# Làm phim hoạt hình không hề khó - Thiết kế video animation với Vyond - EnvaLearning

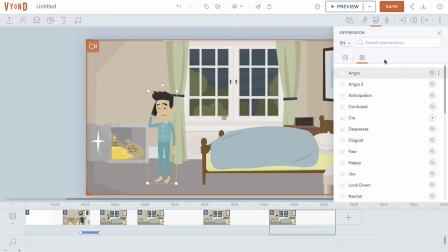(4:15)
Và mình sẽ thêm biểu cảm cho nhân vật đó là fear.
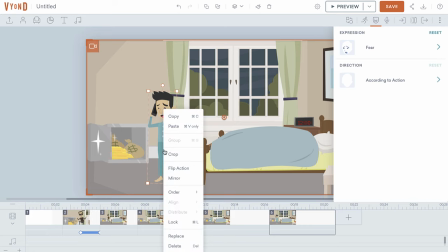(4:22)
Mình sẽ cho nhân vật quay sang bên này.
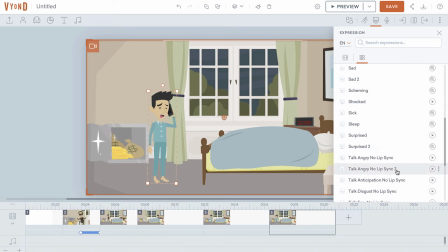(4:27)
Mình sẽ chọn là talk fear.
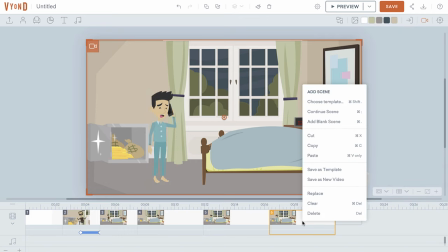(4:34)
Ok. Và scene tiếp theo của chúng ta đó là mình muốn thể hiện là cảnh sát đang nghe điện thoại.
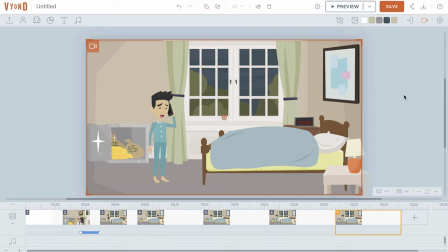(4:39)
Và ở đây mình sẽ tiếp tục sử dụng kỹ thuật continue scene. Và mình sẽ thêm một probe là square. Mình sẽ hiển thị sâu green để có thể dễ dàng căn chỉnh hơn.
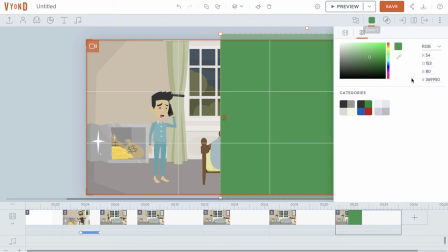(4:57)
Ở đây mình sẽ đổi màu cho cái nền này. Đó là màu này.
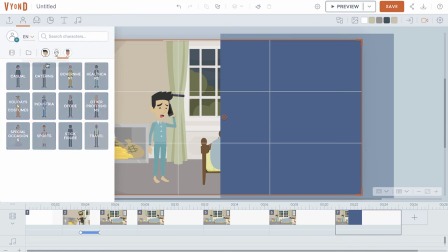(5:03)
Bây giờ mình sẽ thêm một nhân vật cảnh sát. Mình sẽ search từ khóa là police.
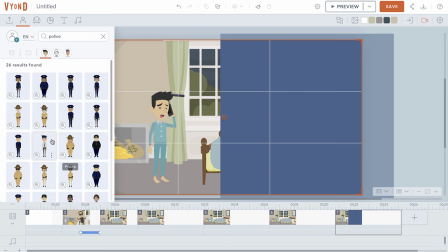(5:11)
Mình sẽ chọn nhân vật này.
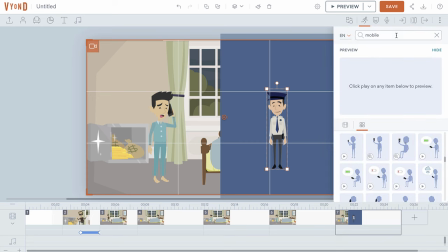(5:18)
Mình sẽ thêm nhân vật này action nghe điện thoại. Action này.
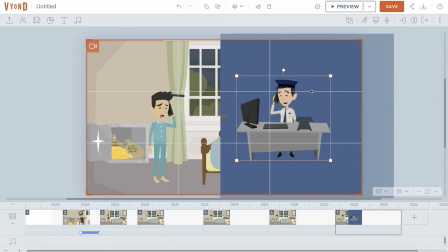Và để cho khung hình bớt trống thì mình sẽ thêm một cái nền.
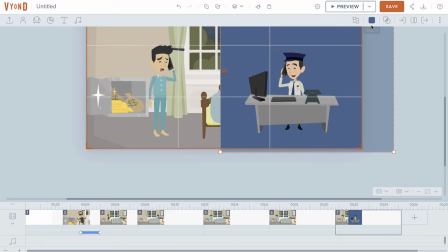(5:43)
Đổi màu cho nó.
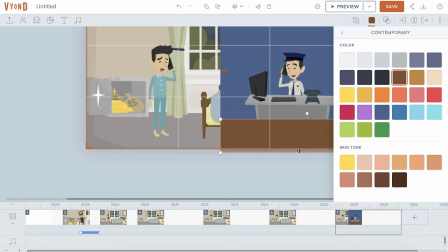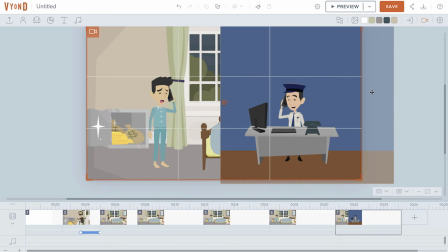(5:49)
Ok, và nếu như khung hình hơi trống thì mình sẽ thêm cho nó một cái kệ sách.
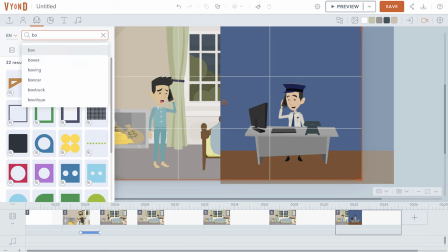(5:53)
Các bạn có thể search từ khóa là bookshelf.
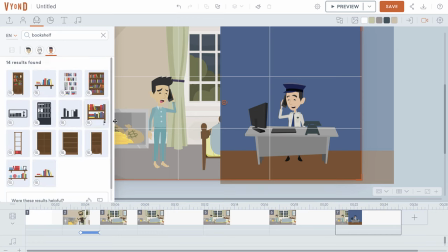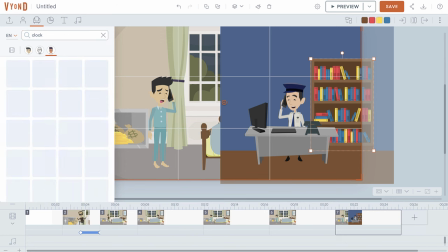(6:07)
Và thêm một cái đồng hồ nếu cần. Mình không muốn khung hình quá trống cho nên mình sẽ thêm một cái đồng hồ.
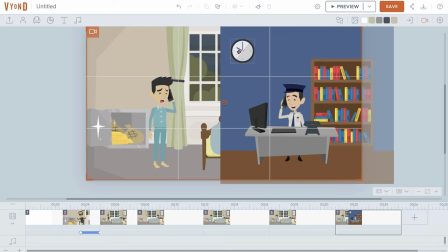(6:17)
Ok, tất cả mình sẽ group lại.
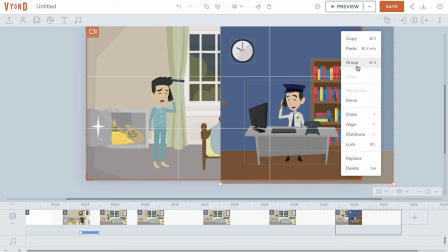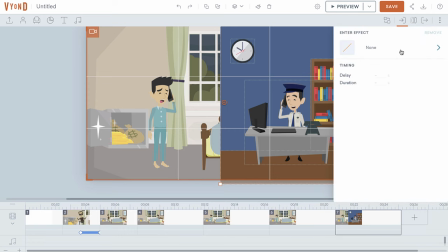(6:28)
Và tất cả mình sẽ thêm cho nó một cái hiệu ứng, đó là hiệu ứng slide. Slide left.
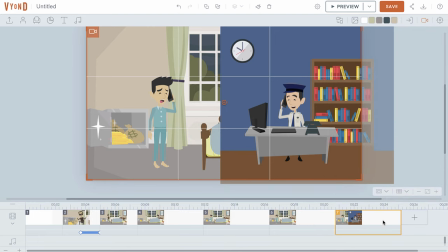(6:35)
Ok. Và đến đây, sau khi mà cảnh sát nghe điện thoại, mình sẽ tạo ra khung cảnh đó là cảnh sát đuổi theo kẻ trộm.
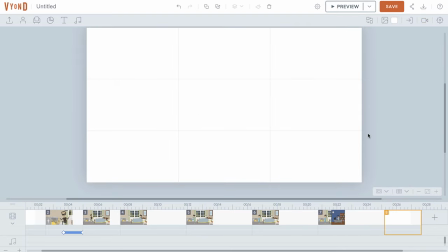(6:43)
Mình sẽ thêm một scene trắng và thêm một cái background.
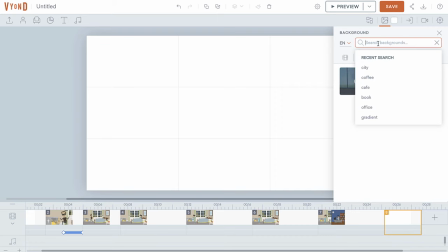(6:51)
Background của mình đó là công viên.
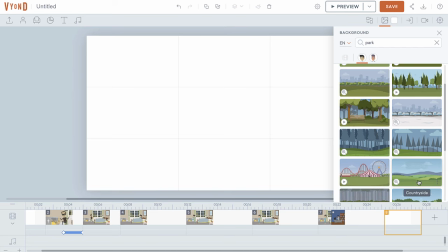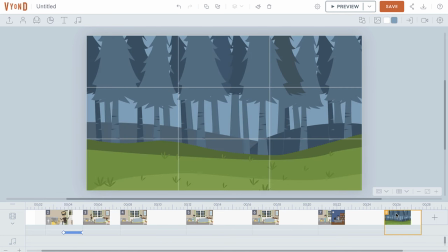(7:00)
Và mình sẽ copy kẻ trộm từ scene này sang. Các bạn có thể search từ khóa là running.
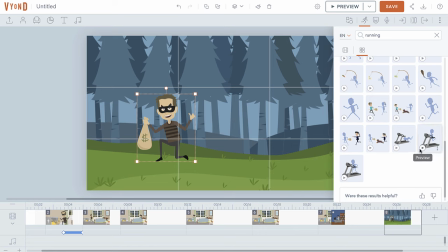(7:10)
Mình sẽ thêm action này.
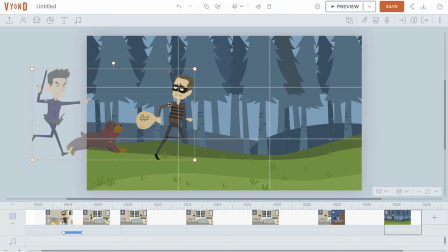(7:15)
Ok, và Philip action để nhân vật chạy từ đây sang.
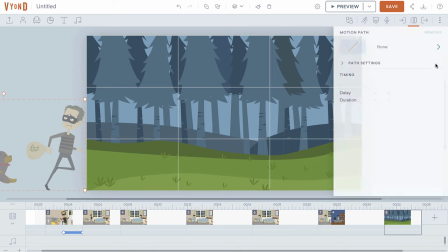(7:20)
Thêm cho nhân vật một motion path
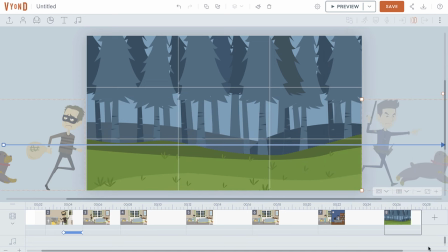(7:27)
cho chạy ngang qua khung hình. Và mình sẽ continue scene này.
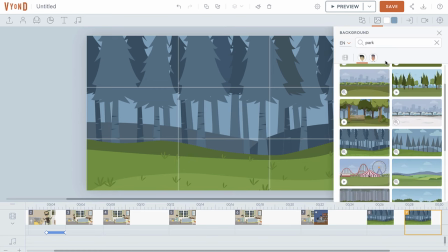(7:32)
Ở đây mình sẽ thay một background khác. Mình sẽ chọn background đó là city.
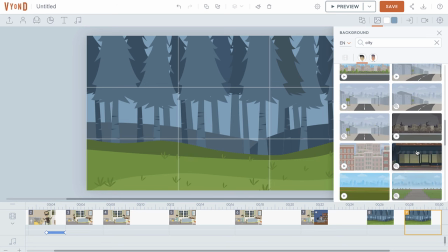(7:38)
Có nghĩa là chạy hết từ điểm này qua điểm khác. Mình sẽ thêm background này.
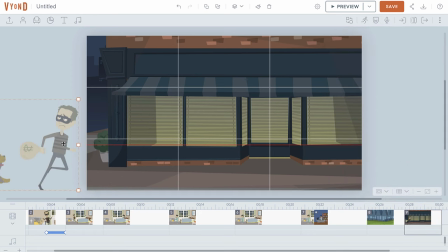(7:47)
Kéo nhân vật của chúng ta sang đây. Và sẽ làm tương tự.
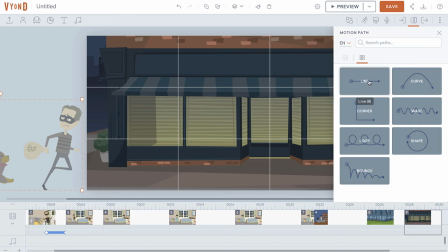(7:52)
Thêm một motion path.
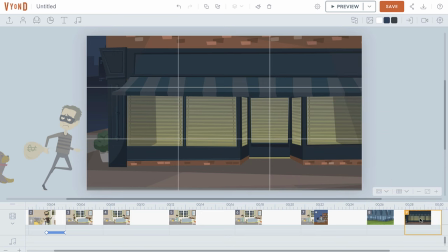(7:56)
Ok. Tiếp tục mình sẽ thêm một scene nữa.
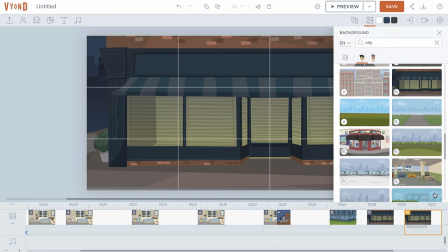(8:01)
Lần này thì nhân vật của chúng ta sẽ chạy qua hầm gửi xe.
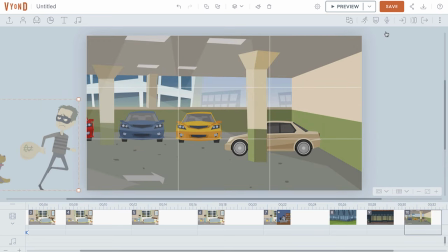(8:10)
Tiếp tục áp dụng motion path.